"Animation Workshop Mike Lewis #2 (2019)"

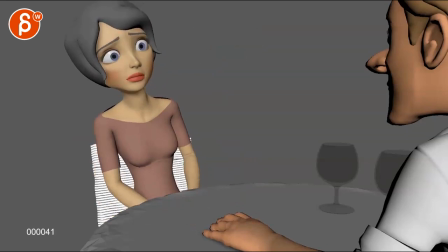And to me, it really matches the tone of the voice, the energy and the desperation almost.
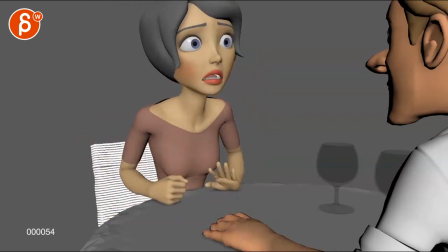I love you.
This might be a bit much once you spline this.
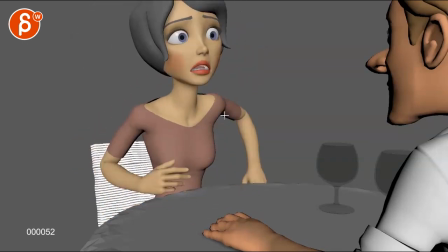This might be slightly over animated, maybe. We'll see also how far out she goes, but we'll see how that is once you spline it. You might have to reduce that so it's not super snappy unless you want to do it like that. But something I'll just be careful about once you spline this.
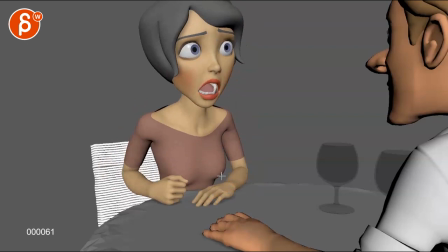Those are big moves within one frame, and you might have to add a couple frames in there depending on the speed.
I love you.
But it's great. I like this, and then I like that she grabs the hand and gets closer to him.
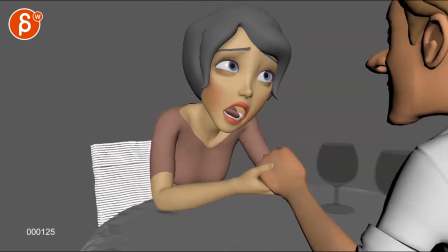And then recoils a bit. And I like this a lot, that she then grabs it.
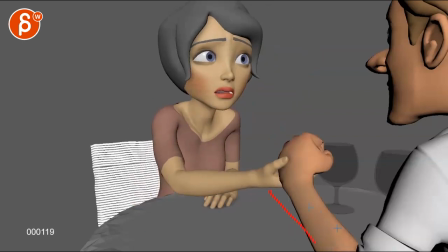And again, I still think that even if that hand is a bit lower in a slightly different position, that this would still work into that.
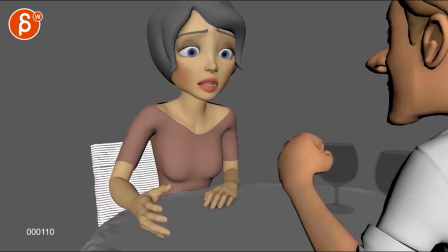So it should still be okay.
I've loved you since I met you.
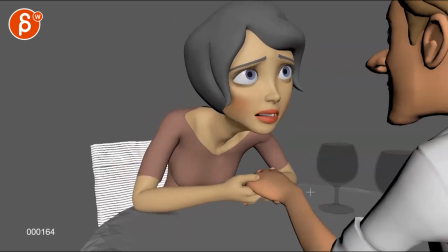Yeah, and being so close, I think that works.
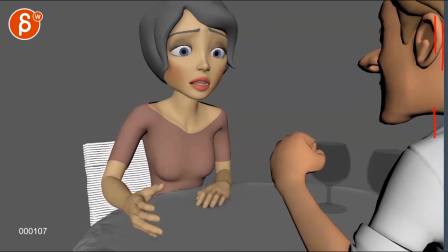It is so ever so slightly a bit too cut off. I'm gonna have this a bit over there, but just I would not have that ear here. And I know you're gonna animate this, it's gonna change a bit, just forming a bit of a tangent there.
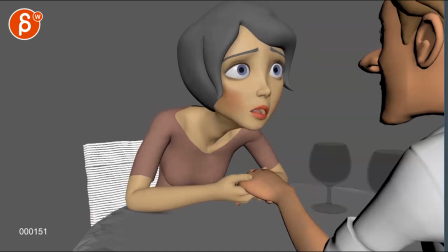I'm just curious how that's gonna look like once everything's slightly animated, but there's that slight feeling of being so heavy up here. You might have to zoom out the whole thing by maybe this much.
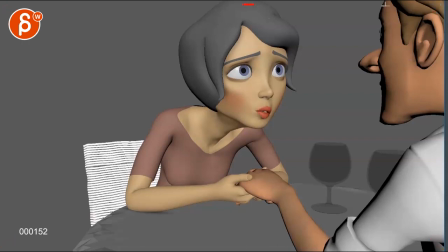Just a tad to give her a bit more room and him a bit more room, potentially. I might expose, I don't think it would expose the elbow. Speaking of which, you're asking about this. I don't know the answer to your question, how you can, it's either frame by frame or you got an elbow pin.
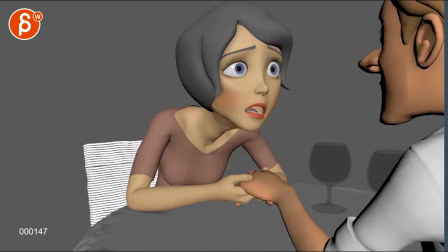It's depending on the rig. You might have to do something where you actually constrain the joint. You might have to go into FK mode. I'm not sure, because we do have tools for that.
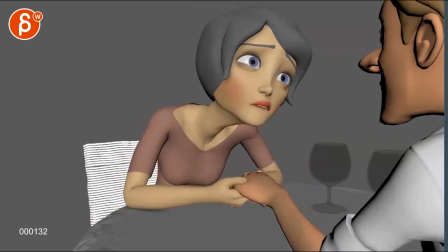And I'm gonna have to confess my ignorance when it comes to that. But yeah, I think that's kind of it.
I've loved you since I met.
The only thing shape-wise, this still feels weird. Where I buy this, but then, bam, it's so extended.
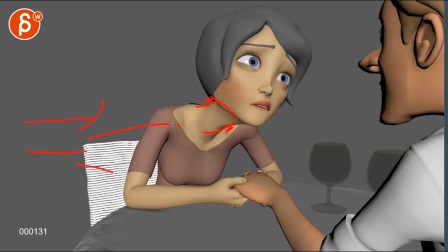I'm curious if the camera is looking through this view here, how pulled that neck is.
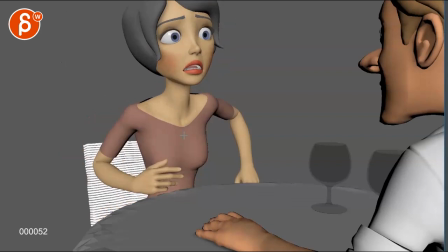I mean, you'll be able to tell me. I mean, it looks like she has, every now and then, a really long neck that I would reduce.
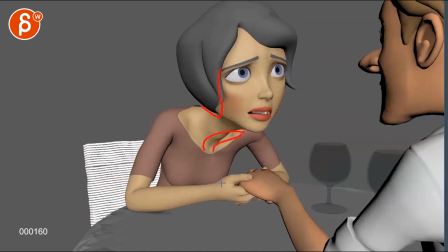She just seems almost broken at this point, so maybe back off of that just a bit.
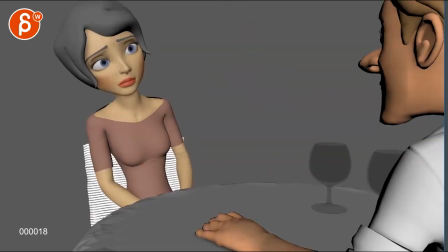But eyeline seems good.
I love you.
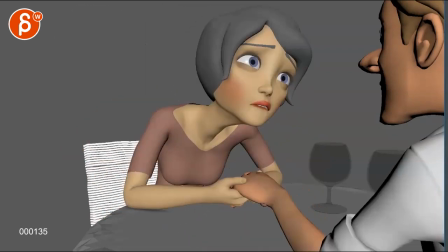I've loved you since I met you. Since I met you.
It's cool. You might even though I'm telling you to tone it down here potentially a bit, you might experiment by amping this up by maybe 10-15%.
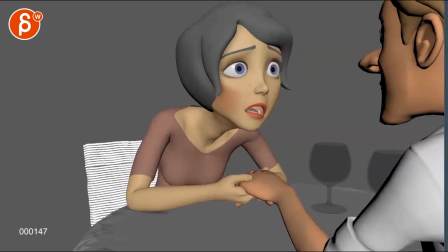I've loved you since I met you. Met you.
I like that you go up and forward for that little accent there. You might potentially go even further up and forward. Again, not stretching the neck, but by moving her forward and I don't know, just a little bit potentially.
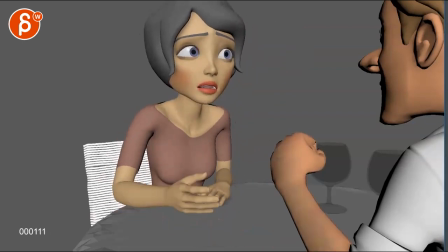But I like that that's in there. That's great. Then I like the little adjustments when she goes back, that this happens through here. Just be careful then once you get into this that it doesn't feel like there's this pivot here and then everything pivots off of that arm. And then watch out once you get into spline that you don't have things like this where elbow is moving the arm and the hand is not.
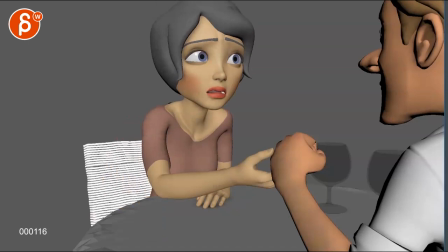And I know this is just step mode and rough, but as you move forward, these all those IK flags.
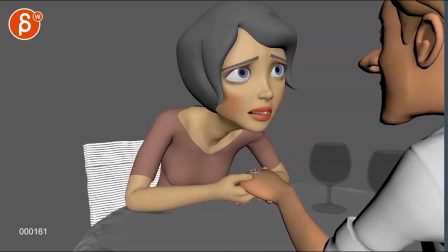Be careful about that. And I wonder if at this point, yeah, depending on what you're going to do with that arm, maybe bring that one a bit more to the left so that this will be technically around here.
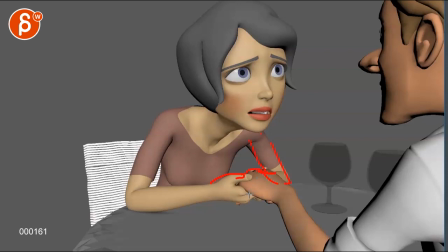So then we have that elbow bend in there, so just a bit lower.
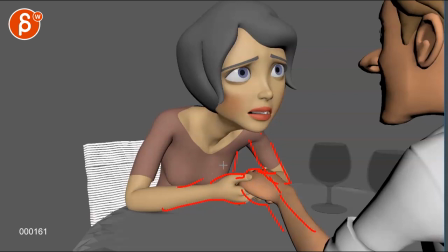This would still work as a silhouette, but then that way you see a bit more of that arm. Because right now, just ever so slight weird connection of all those lines there.
I've loved you since I met you.
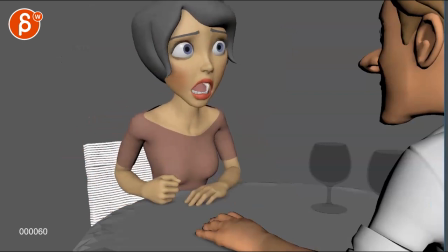I love you.
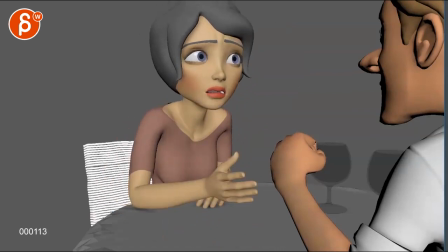I wonder if through this, right at the end there, she goes, oh.
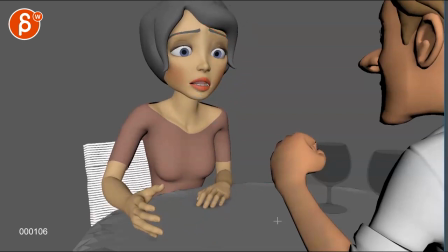This gets a bit, I don't say neutral, it's definitely not neutral, but there's something where I wonder if this is a moment that you could push facially once you're going into details. That moment of rejection and panic and sadness, then into this, where she goes, this is my last chance.
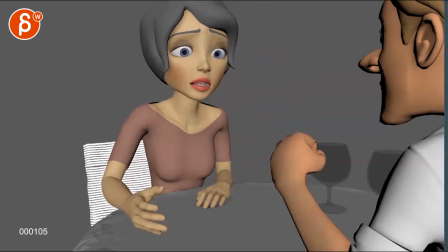So maybe through there, pushing the acting ideas here a bit more, just facially, different, like, you know, pushing expressions, but a change from here to here. Because here she seems freaked out and then her lid's lower and then it seems like she's much less
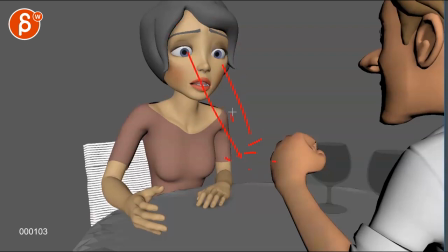freaked out unless you're doing lots of darts here where she's thinking, what could I do now?
And that's my last chance.
So it's just something to think about as you move forward just during that moment.
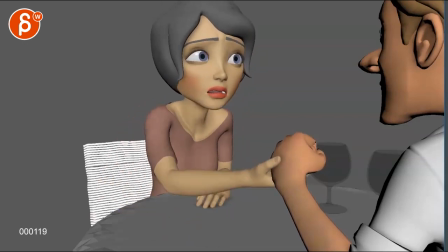I think this could be cool, a cool acting moment there so we kind of know more of what she's thinking.
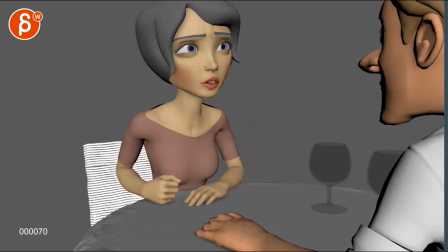That's kind of it. It's a great update. Really, really like it. And that's it. Yeah, keep going. Thank you. All right. There's an email. You can sign up. You can start whenever you want. You can submit whenever you want. You get 16 submissions. Either way, a like and subscribe would be awesome. All right. Thank you.